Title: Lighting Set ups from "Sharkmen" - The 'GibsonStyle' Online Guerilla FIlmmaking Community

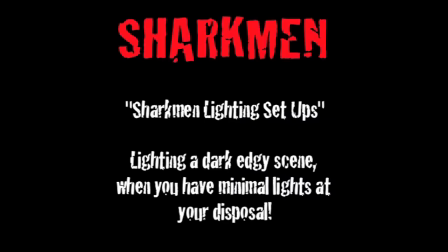Now in this video, we're going to cover lighting setups and those setups that I used in Sharkman. Now the look I wanted was a dark edgy look which matched the story I was telling and I'm going to show you how I did it with minimal lights at my disposal. So I only used two lights for this.
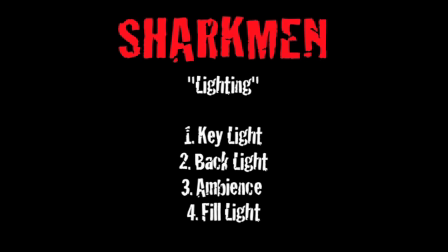Now in lighting, there's really four steps you've got to follow which is a key light, a backlight, have a bit of ambience that fills the scene and gives it a mood and also a fill light.
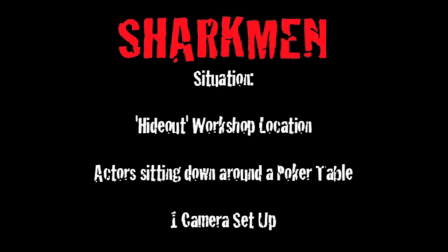Now fill light isn't necessary, I actually didn't use a fill light in this but I'll explain why and show you. Now the situation for this setup was it's a hideout location which was detailed in the script, which is actually a workshop location in physical land,
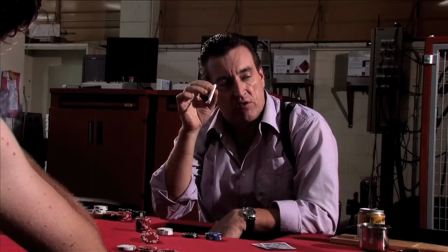but there was five actors sitting around a poker table and one camera set up.
Burn and turn.
Now, the resources I had available were two lights.
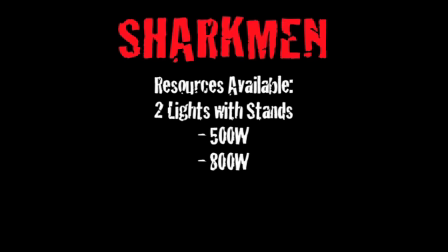One was a 500 watt, the other was an 800 watt. They both had scrims and diffusion. Now, I switched between the diffusion on the lights to determine what kind of look I wanted, and I'll go into that more.
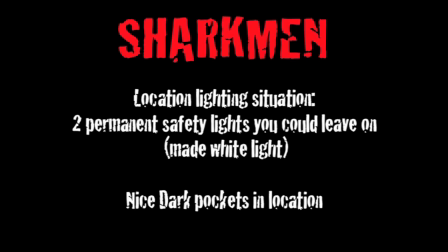Now, the location itself, it had two permanents or two practical lights in it that couldn't actually be turned off, And that created a nice little ambience actually which I used and shaped around the actors and it was a white light as well.
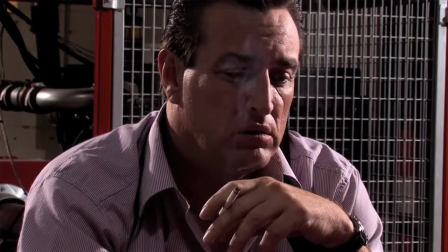Now this is the shot I'm going to be using to explain how I lit the scene. Now as you can see this is some temp colour graded footage followed by the raw footage here.
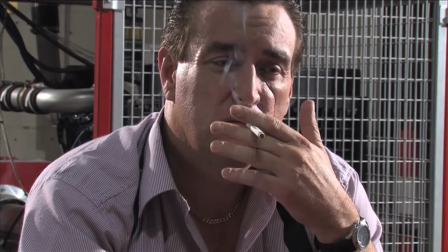So I'm going to use the temp colour graded footage just to add some depth so you can see the shadows more clearly.
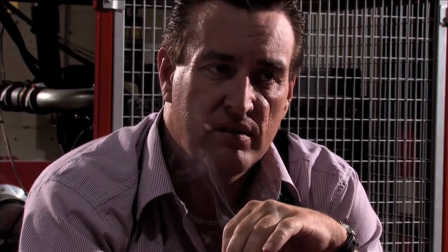Now this is Ray Sinclair, he plays Thresher, so Ray's a champion bloke by the way, so always good fun.
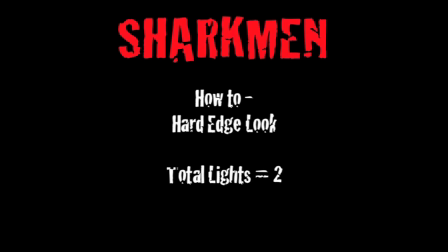Now to create this hard edge look that I've been talking about I used the two lights from before and I set them up at distinct angles. One is a key light and one is a back light. And I use those to achieve very distinct shadows on the actors themselves.
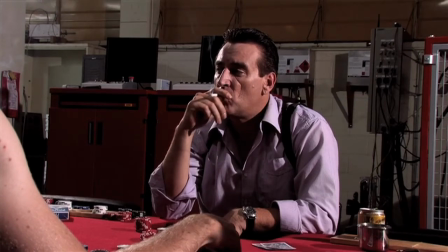So here you can see Ray sitting and I've got a hard key light on the right hand side shining on him.
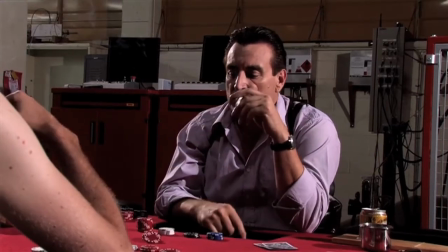It doesn't wrap around his face because of the angle so it creates that nice dark shadow on the left hand side of his face and the back light creates that halo effect on the top of his hair.
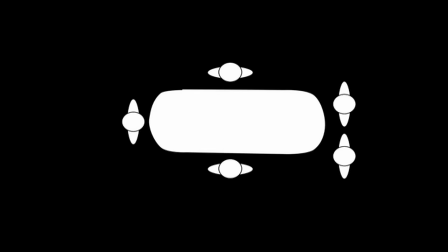Now this is the situation itself where there's five actors sitting around a poker table And Ray is sitting down at the bottom of the poker table as you saw before in the footage. Now as you can see that's where I had the camera set up to get that and achieve that shot. And now I'm going to show you how I set up the lights around the shot that I wanted.
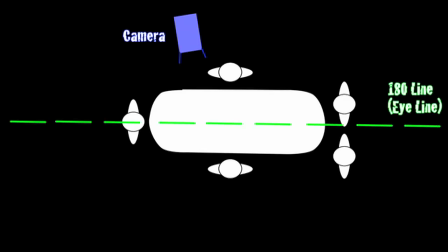Now as you can see here this is where I've got the 180 degree line or the eye line as it's called. Which is just a basic guideline in filmmaking. And it just shows so you can have a left-right relationship with where the characters are looking. And it's just an imaginary axis where the camera knows where to be put.
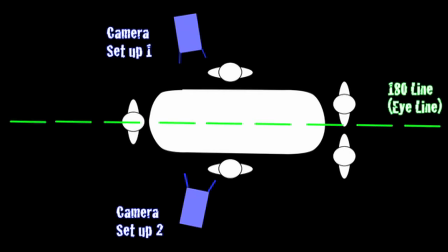a reverse angle shot from over Ray's shoulder and that's where it would be set up with camera setup 2 but as you saw the footage before that was from camera setup 1.
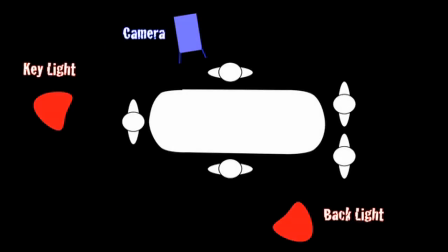Now this is a diagram of the lighting setup I used to achieve that shot of Ray. Now as you can see I've got the key light on the left hand side. Now this was a hard key light just over 90 degrees because I didn't want to fill the hole of his face with light because I wanted that dark edgy shadow to make him look pretty much a bit bad and sinister.
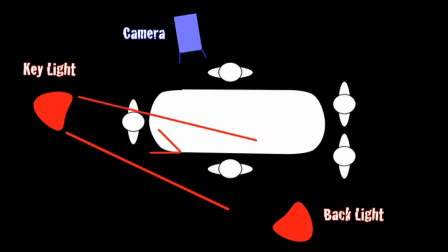Now just to tell that story more effectively. Now as you can see the key light But it doesn't wrap around his face, it only gets that hard light, so pretty much the light stops at the nose. And then I've got the backlight itself, where it achieves that sort of halo effect, but more importantly it separates the character from the location. So I light the actor, not the location itself.
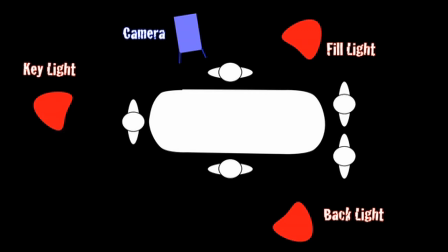Now I could have used a fill light as I said earlier, and that would have filled in the other shadow on the other side of his face, and that's what the fill light does, hence the name. But I didn't want that because I did want to have that drastic shadow, so I got rid of the fill light.
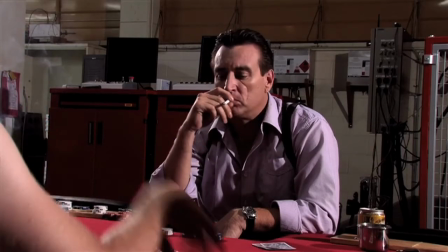Now this is the shot of Ray and as you can see on the right hand side of his face is that hard crisp light created by the key
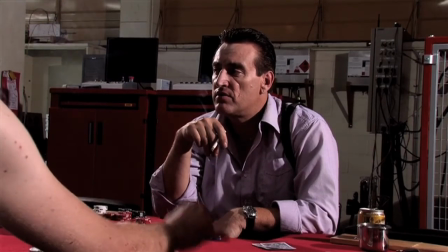light and on the left hand side there you can see where the shadow is being created because the light doesn't actually wrap around the whole
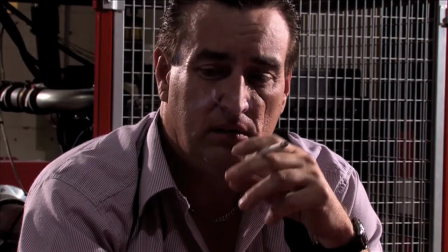of his face, seen here. Now the back light creates that little halo effect and lights the back of his shoulders and it separates him
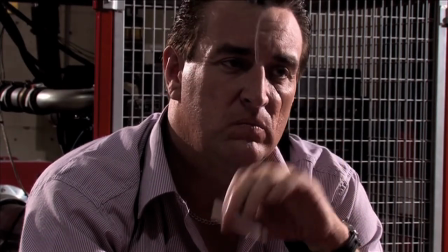from the physical location which is what I wanted because otherwise he would have just kind of disappeared into the background.
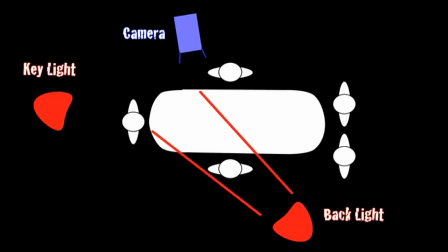As you can see in the diagram here, the backlight lights up around the back of his shoulders and up along the top of his head.
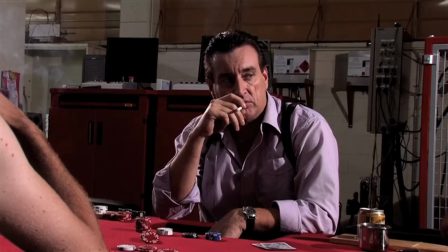What that does, if you compare the back of him to those red cupboards behind him,
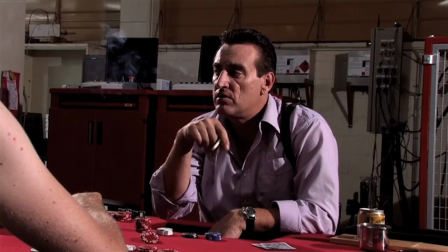it separates him from the background and that lights the actor itself and creates more kind of a three-dimensional space,
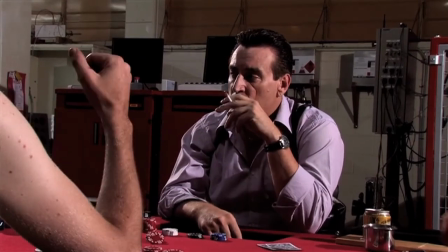which is what you want to achieve by the lighting. You want to create more depth and play with the shadows.
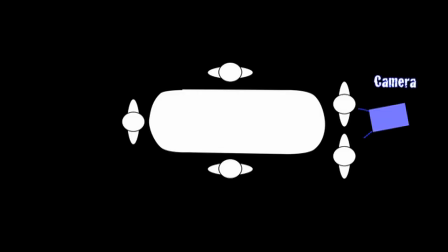You want to paint the picture with light.
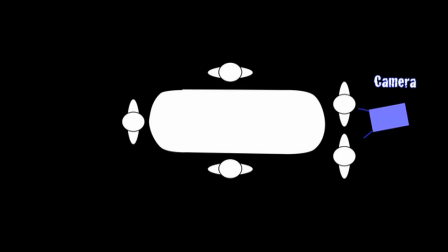Now if I was to light another actor with the same lighting setup that I used for Ray, So if I was going to light Kane Sarota, who plays Bull, then I'd have the camera at the opposite end of the table from him. I have the key light on his left-hand side and the back light directly behind him there.
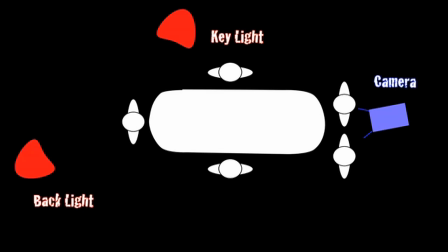So the key light, nearly at 90 degrees, is going to create that hard, crisp light on his face with the shadows on the opposite side. And the back light creating that halo effect and separating him from the background.
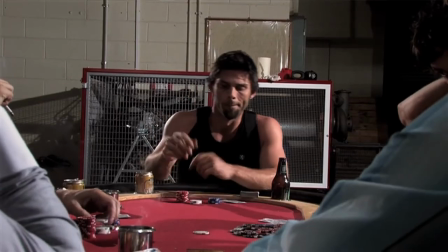So as you can see here, that's where the hard light is on the right-hand side of his face and the shadows on the opposite side.
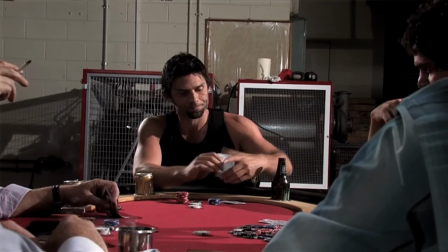Well, the backlight separates him from the background, so as you can see, those cages have a lot more depth to them as he does himself, so that's what the backlight is.
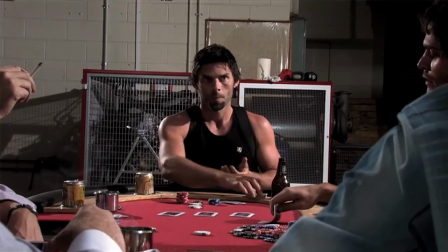It also helps avoid that kind of flatness you'd get if there weren't so many lights on the actor.
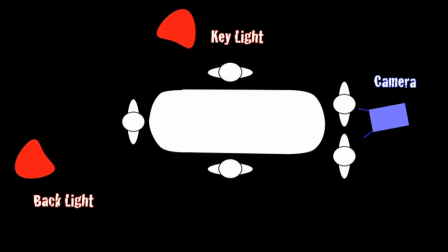Now, as you can see, this is a diagram breaking down once again, the key light on the left-hand side and the backlight. So that's just the two-point lighting system I use, and as you can see, you can have a three-point lighting if you want, or you can move it around to achieve whatever look you want.
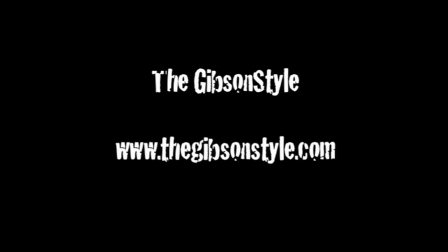so stay tuned for some more videos where I'm going to show you how I shot at the nightclub and got lots of extras and also did the lighting at a
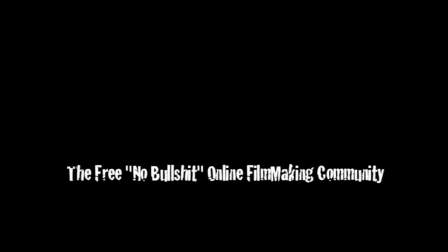resort where you've got direct sunlight beaming on the actors but stay tuned and thanks for watching Cheers